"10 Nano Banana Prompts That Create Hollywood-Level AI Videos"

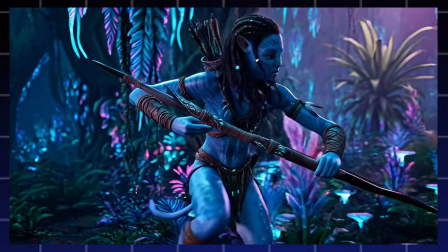With the right prompt, you can generate Hollywood level cinematic scenes like this, guys.
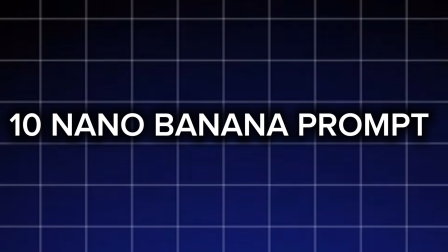In this video, I will show you 10 Nano Banana prompts that can generate movie level AI visuals,
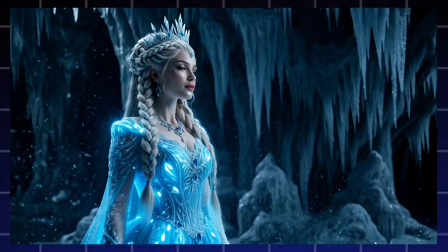and the best part is I'll also explain why each prompt works so you can start writing your own cinematic prompt right away.
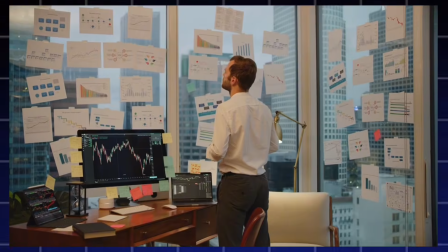Most cinematic prompts follow a simple formula, which is the character, environment, lighting, and camera style, guys.
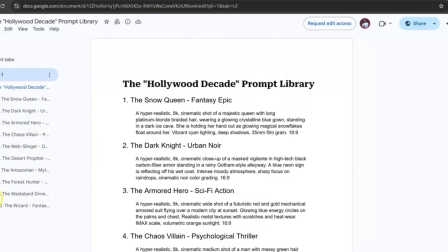Without further ado, let us jump right into my PC and proceed. Alright guys, so I have what we call the Hollywood Decade Prompt Library. So I have about 10 prompts in my library right here. I'm going to be exploring all and understand why each of them work.
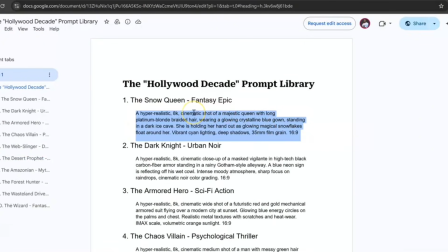Copy the first prompt. Now each prompt right here has a movie pattern and style it represents.
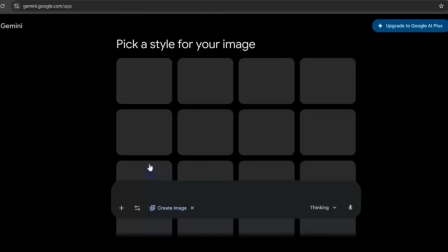This represents the fantasy epic. So go back to Google Gemini, click on the create, and automatically Nano Banana Pro 2 is loaded.
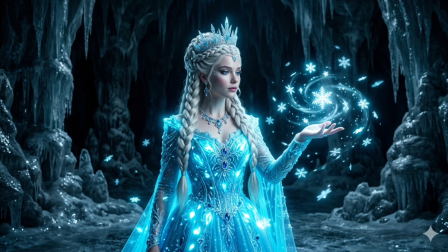Then hit on the thinking and then smash, guys. All right, so we have our result for the Snow Queen and the fantasy epic movie. And this particular prompt works because it combines a strong character with a clear fantasy environment.
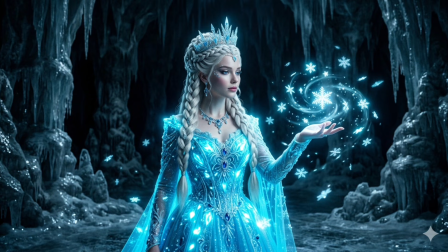You can see the strong character at its fantasy environment, like movies of Cinderella and type and stuff. So it has a clear fantasy environment, and the glowing snowflakes and even ice cave create atmosphere,
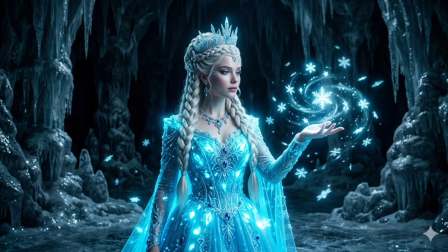while the chain lightning and film green mimic the visual style used in big fantasy movies. Now, if you are a fan of fantasy epic movies, then you're able to understand this Enchanting Queen, Sophia the First, and stuff. These are the type of visuals you see there, and this takes hundreds of millions to create in real movies.
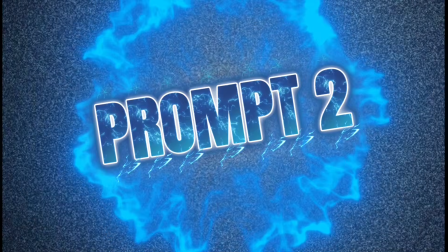And Nano Banana 2 just give us that. Moving to prompt 2. So this is a result for prompt 2.
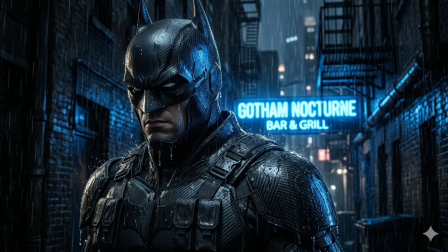It's called a Dark Knight. And this represents the urban noise type of movie. And this particular prompt work because it uses rain, near reflection, and deep shadows to create a classic new movie atmosphere.
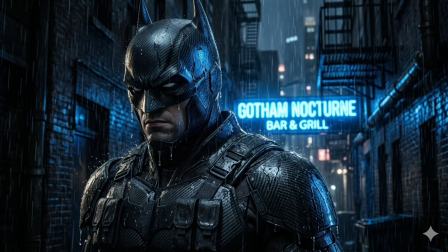Details like wet water surface and close framing up make the scenes feel realistic and dramatic, guys. So you can see the new lightning, you can see the rain. It doesn't look plastic. Another Manara Pro make it to look so real, and you can see how wet the body is,
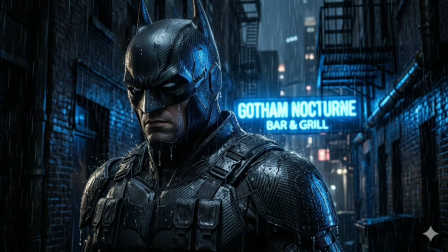like the clothes he's putting on is actually wet, fitting up with the weather, guys. This is a Batman stuff, right?
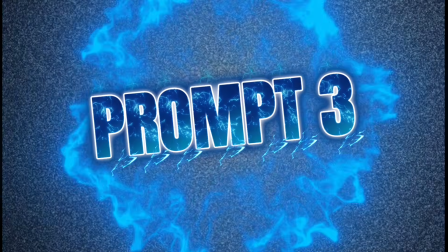So let us move on to the prompt 3.
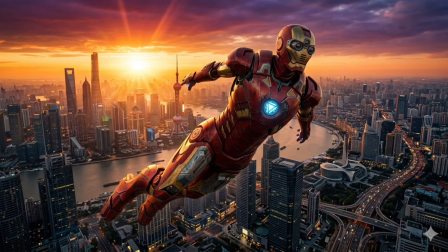Result for prompt 3, and this is called the Armored Hero, and this is a scientific action type of movie, guys. So this particular prompt works because it creates scale and action. A flying armored suit above a city instantly feels like a blockbuster moment,
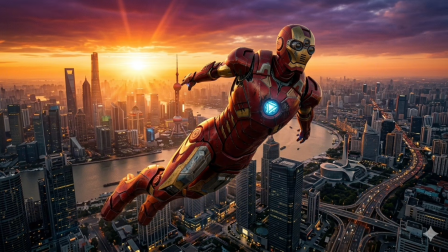and the sunset lightning combine a detailed meta textures that makes the whole scene look cinematic like a Hollywood movie, guys. You can see the lightning, you can see the flying suit above the city level. And this is an Iron Man costume, but then I do not use it, those names specifically for third party reasons.
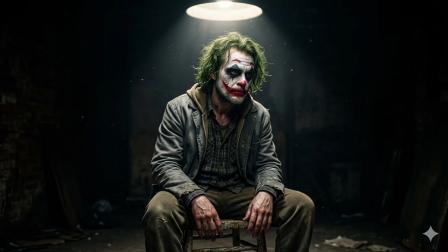All right, moving on to the prompt 4. This is the result for prompt 4, and this is called the Chaos Villain. Now, this is a psychological thriller type of movie, and this particular prompt works because it focuses on mood and tension. Now, the single spotlight and a dark background isolates the character,
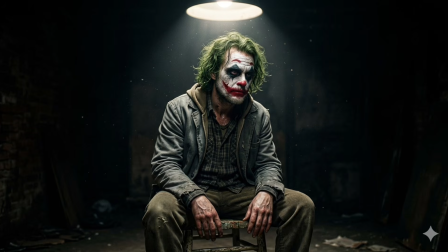which is a common technique used in psychological thriller themes to keep everything 100% cinematic and emotional. So this represents almost 100 million Hollywood budget scene.
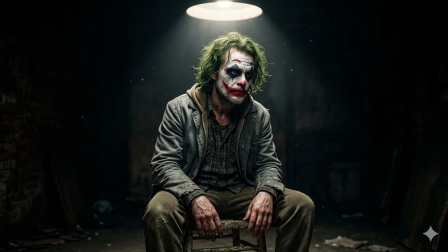This is like a Joker, a psychological thriller type of movie that keeps you at the tip of your toes trying to know what is going to happen next, guys.
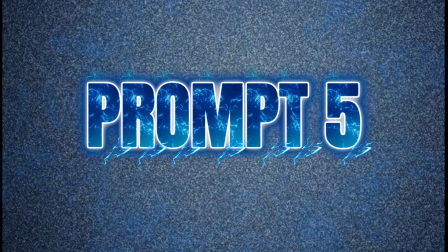Moving on to prompt 5. Result for prompt 5, and it's called the Webslinger.
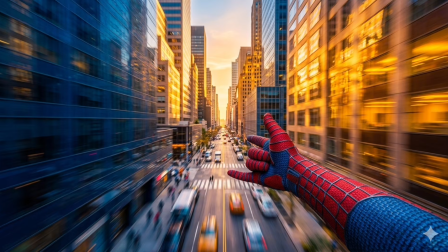It is a dynamic action type of movie. Now, this particular prompt simply works because it adds motion and perspectives.